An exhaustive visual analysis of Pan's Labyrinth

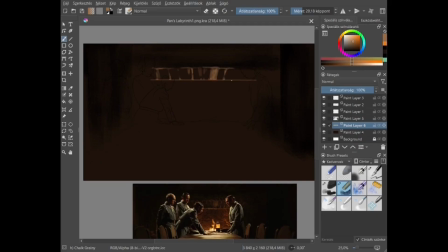It's just, you could either read it as some appearance of the Holy Spirit or whatever,
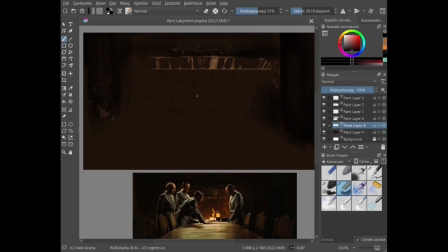but for me it feels more like not even a scene that would otherwise feel comforting and homey and just pleasant to look at can actually feel homey when people like them are around.
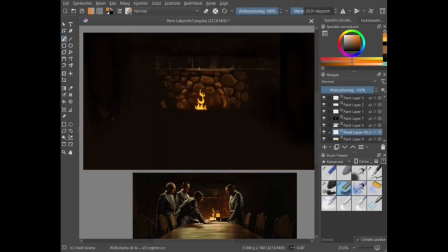People who won't listen to intuition or love or emotion at all.
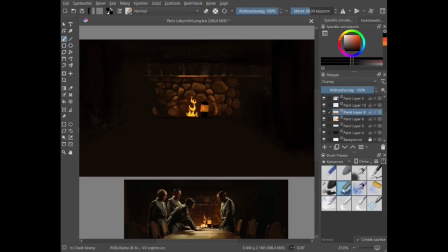They will just listen to orders. For me, that is signified by the white light.
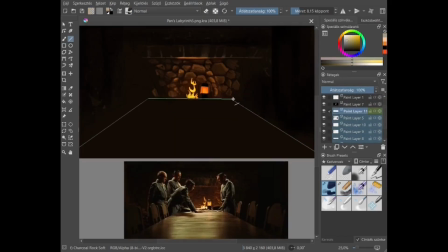that is so uncomfortable to see coming from above.
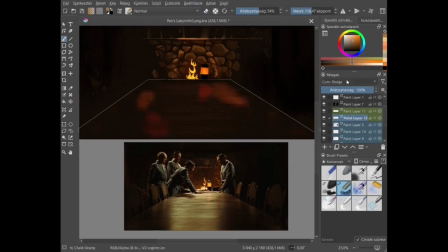It feels like the light of the fire is being wasted, just like how the food that they eat is being wasted because they take way too much
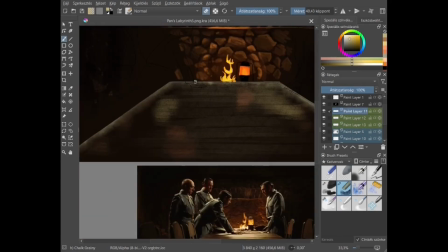for themselves, way more than they would need, while everyone else basically is starving.
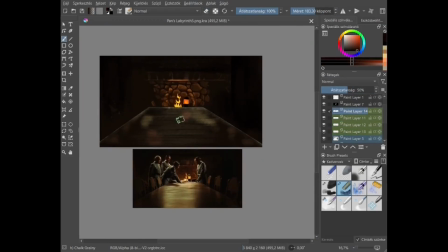On this one, I actually tried to make the texture more balanced, if you can tell. This may be where I picked up my few fixed sizes for my main brush, if I remember correctly,
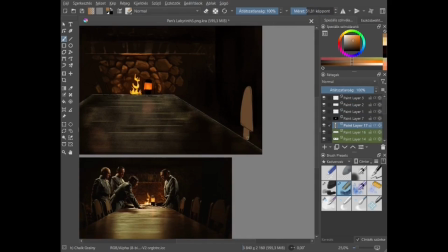but you'll probably see from the video.
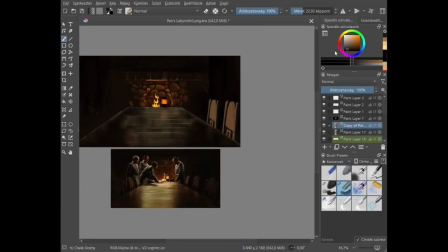I had one for roughly about 100 pixels, maybe a little more, one for 51 pixels,
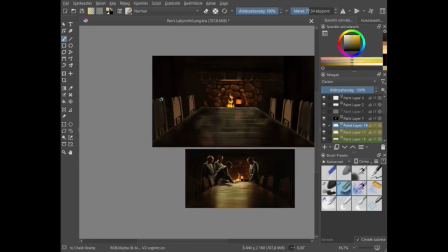one for 26, and the smallest size was 10 pixels for my main brush, at least.
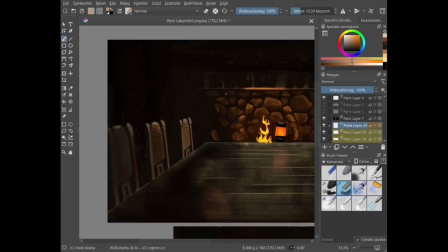Not my sketch brush. My sketch brush is just a sketch brush. I didn't really care about that one.
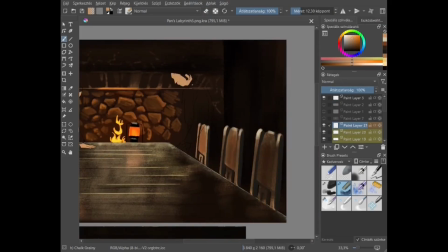But yeah, here's where I started limiting myself, hoping that maybe I could
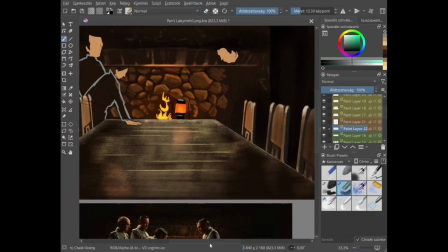thrive more easily within these boundaries that I set for myself.
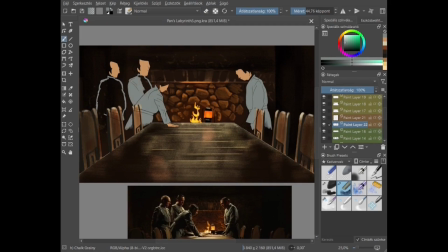Maybe if I don't feel too overwhelmed by the sheer amount of
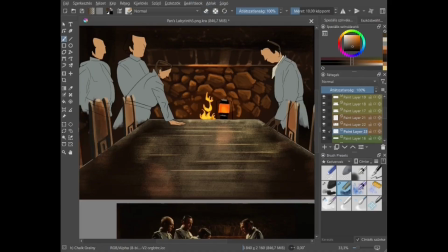possibilities regarding the amount of brushes and sizes and colors.
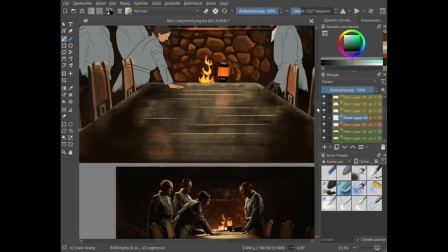And I already did that with brushes when I decided to only use
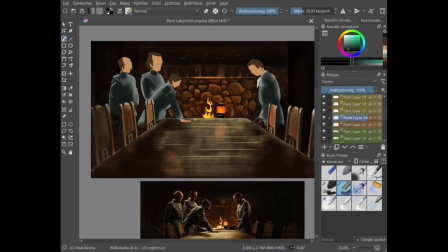this couple or these few brushes that you can see me using these past few paintings. Hint: I'm going to keep using them for the rest of this journey because I love them.
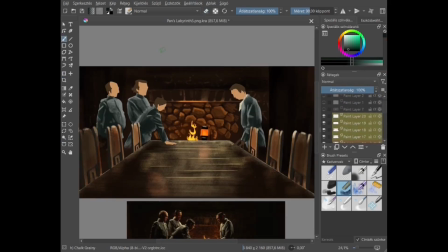And also, I mentioned before how the color palette in general has been limited so far in this movie.
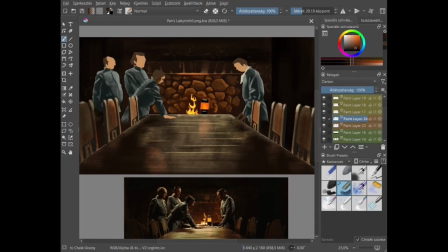So yeah, I feel like it was hard at first to get used to these limitations, but it's beginning to do me some favors at this point, I feel like.
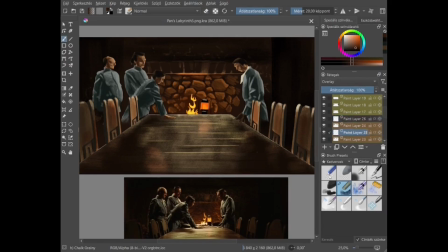And now that I'm fully used to these sizes, I can't even imagine any other way.
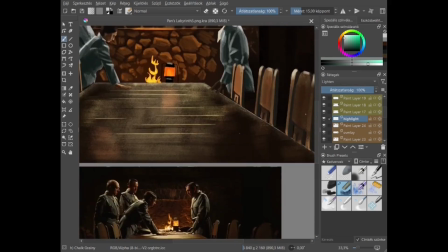But here, before getting used to it, obviously,
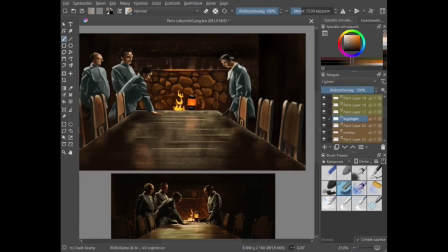it led to some barely human and barely existing faces. It looks ugly and I don't like it anymore, but it's pretty much what I was going for.
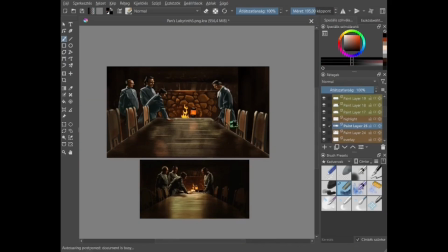I didn't want them to look human.
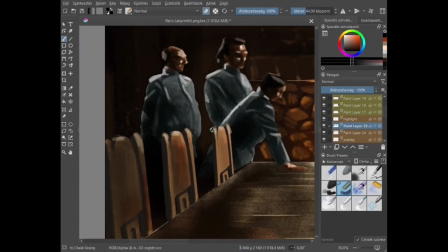Just like how I didn't perceive them as necessarily human in the original scene.
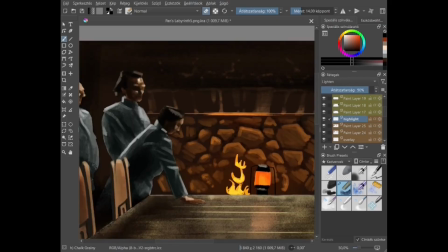Like, there's light coming from behind and there's light coming from above.
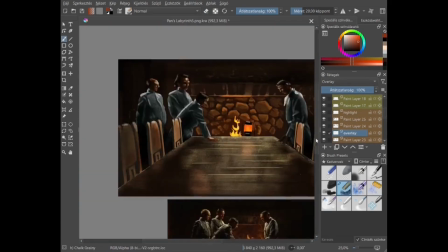And the whole scene is pretty well lit despite the way it looks at first.
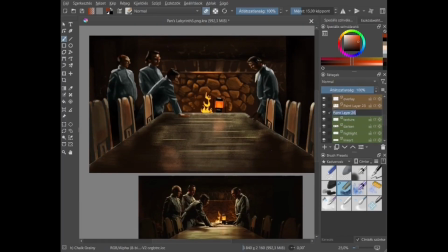And still these men's faces are obscured for some reason.
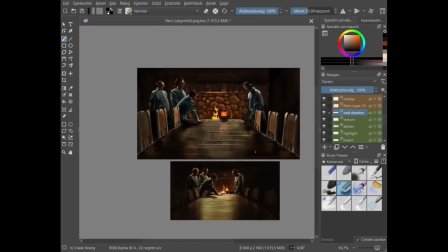Also, I somehow made the fire still look like it's from another dimension, and I'm sorry.
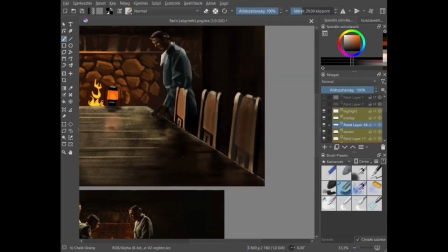The lighting was already messy when I found this scene, but I sucked at adapting it too.
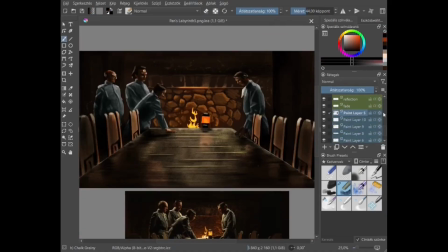I will admit to that.
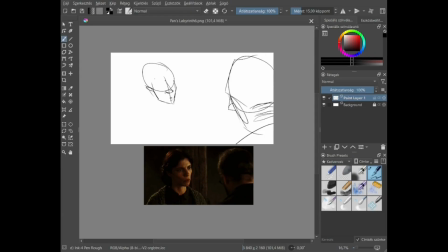Mercedes and the doctor share a conversation that Ophelia accidentally eavesdrops on. That took a while to pronounce correctly, but it's fine.
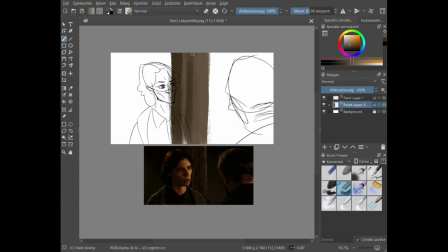So, both have worried and mostly hopeless looks on their faces.
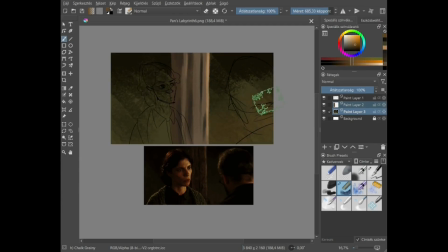Um, well, Mercedes does.
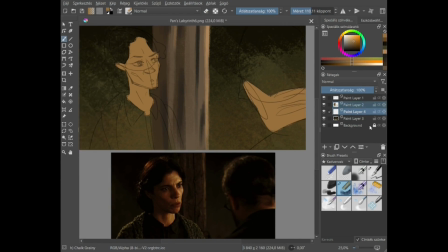The doctor just uh, conveys that in body language because you can't see his face, obviously.
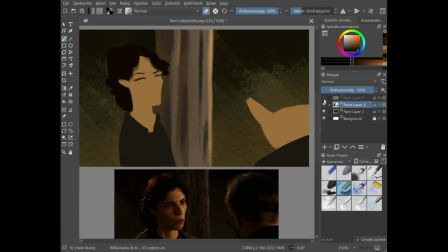But then I accidentally made Mercedes look more pissed than trouble.
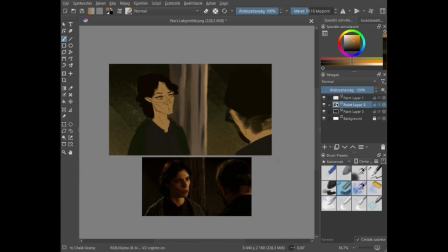Also, my mom mistook her for Villa Valo.
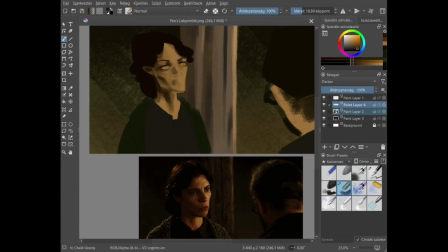Facial anatomy is still clumsy, as you can see, and trying to find my style.
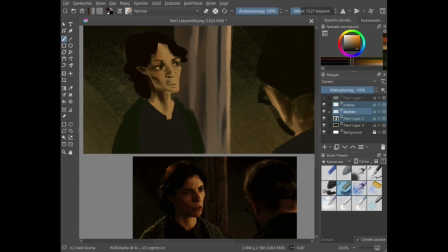I also didn't know how or whether to even lighten the whites of her eyes, or how to go about the eyelashes and the eyebrows without making the darker area beneath her nose look like a mustache.
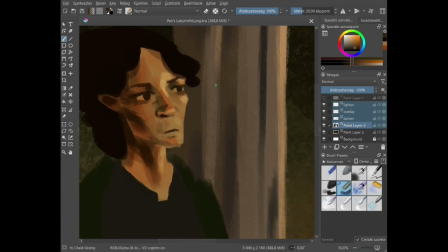And you can see that she did end up having a more ape-like face.
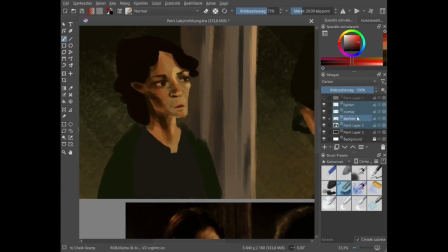I accidentally twisted the actress's natural features into that of
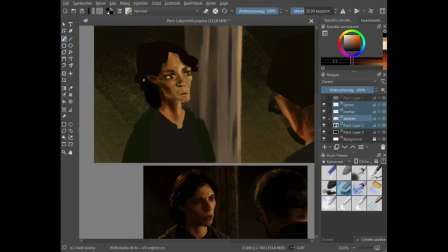something less human, I think. I also don't like this one. I may have also been a little too careful with the deep shadows and too vague with the background.
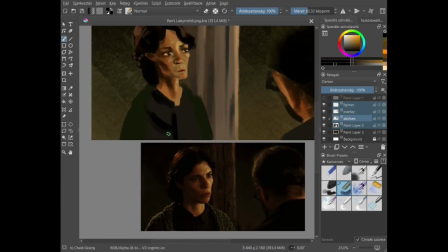There's too much shadow, but it's not dark enough, making it look bland and just lack contrast in general. There's also too much texture, but too little definition. The lighting is unclear.
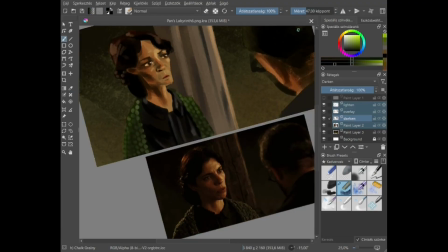It doesn't look like torchlight, though it could or should, I guess.
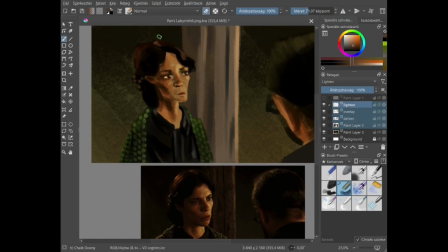There is no clear direction the light is coming from, and it's just obvious that I copied the scene without really understanding it.
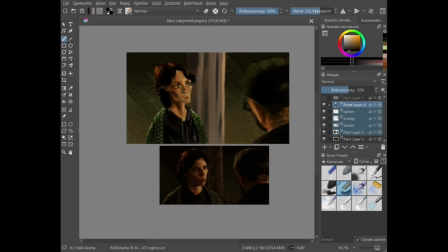Also, it's a problem because it's not warm enough this way to be tied to scene 7,
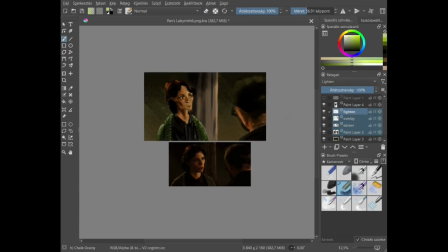which is about to come up soon, where this supposed light seeps in through the door onto Ophelia's face in their bed, and it looks warm. It looks like actual fire.
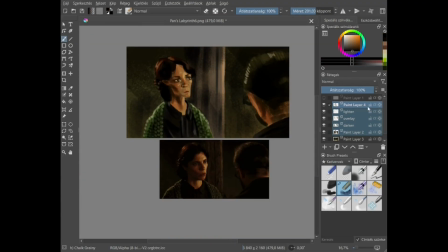Also, the doctor's beard and the back of his neck is just super weird and looks like it's not even in the same art style as Mercedes,
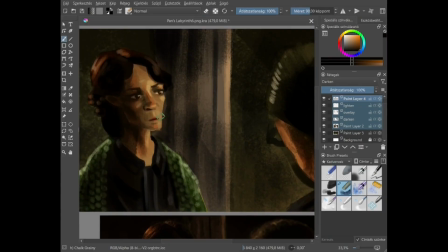which is messed up because the brushes and colors are nearly identical down to pixels.
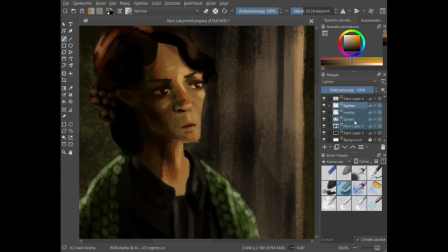So, yeah, I don't know how I messed this one up so bad.
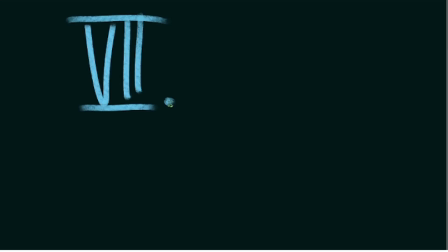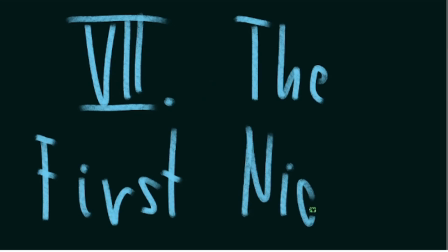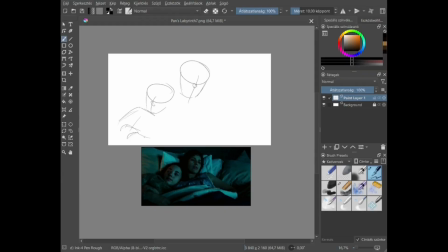And this is scene 7, as I mentioned before. This is Ophelia and her mother laying in bed, as Ophelia is restless and her mother looks half dead,
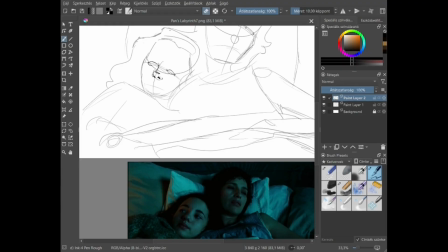further amplified by the warm glow from outside reaching Ophelia's face but not really her mother's. Her mother's is more or less only illuminated by the moonlight coming from her side of the bed.
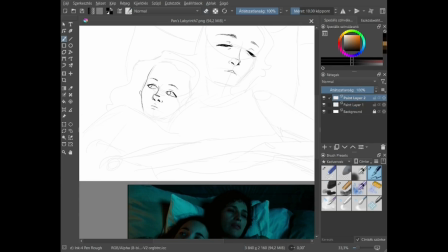I mean, her side of the room onto the bed. You get it.
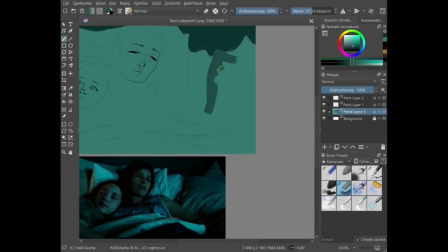Also, it's interesting how one of Ophelia's eyes reflect the orange light,
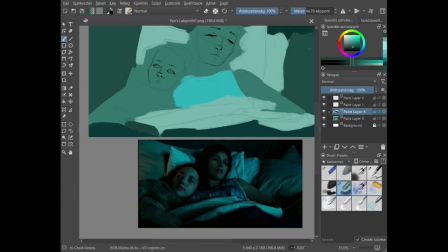whereas the other reflects the blue one.
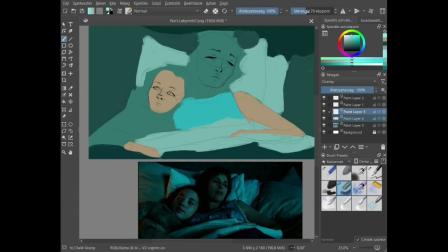It it feels unstable, and again, both of her mother's eyes are closed. This is where Ophelia gets torn into. I think that's what's being communicated here.
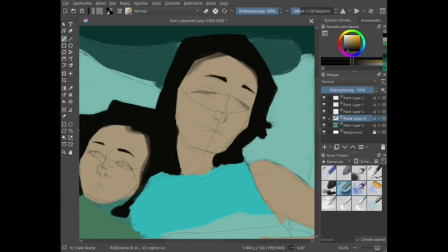With keeping Mercedes' secret that she just overheard and
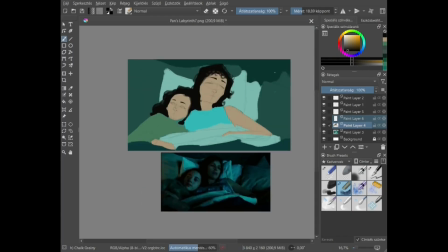her journey beginning into the labyrinth away from humanity.